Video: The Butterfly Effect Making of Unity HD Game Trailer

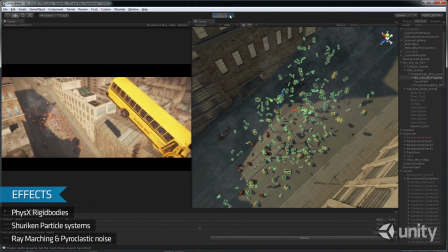(4:23)
For this we use the standard rigid body physics and shuriken particle systems inside Unity today. day.
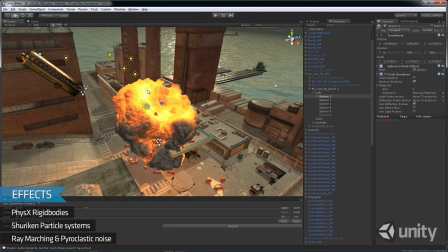(4:34)
For the grand finale canister explosion we needed to create something more three-dimensional and more spectacular than particles.
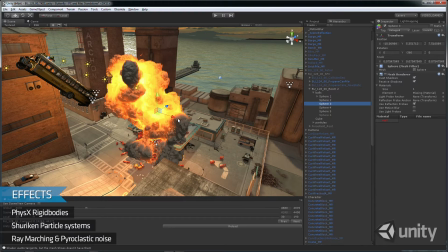(4:43)
We visualised fireballs using animated spheres, and create dynamic surfaces with ray-marching and pyroclastic noise techniques.
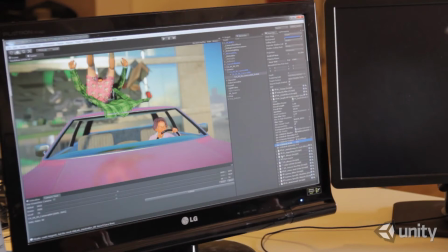(4:52)
To really push our cinematic quality we improved upon many of the post-processing effects already seen in Unity.
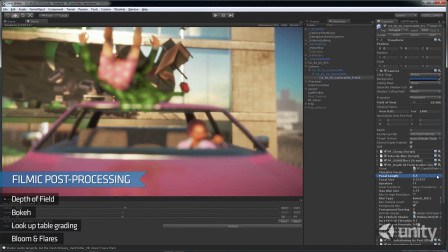(4:59)
This includes many hallmarks of real cameras such as depth of field and bokeh and many offline editing
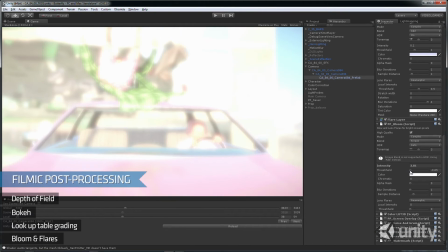(5:05)
techniques such as look-up tables for grading plus bloom and lens flare effects for that JJ Abrams feel.
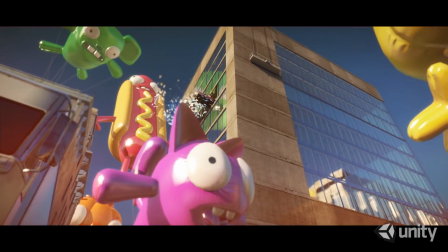(5:12)
The Butterfly Effect project taught us a lot and it took Unity to places it's never been before. We plan to take many of the improvements we've developed and roll them into the product throughout the 4x cycle and beyond.
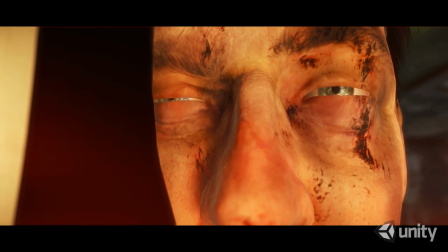(5:23)
The first of these improvements is the DirectX 11 support and and improved post-processing effects that you'll see in Unity 4.0,
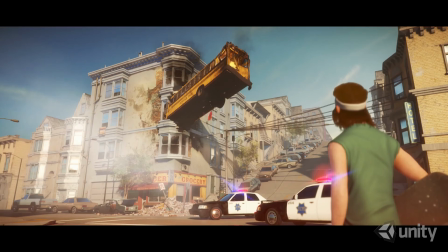(5:30)
and we're really excited to see the amazing things that you will do with them.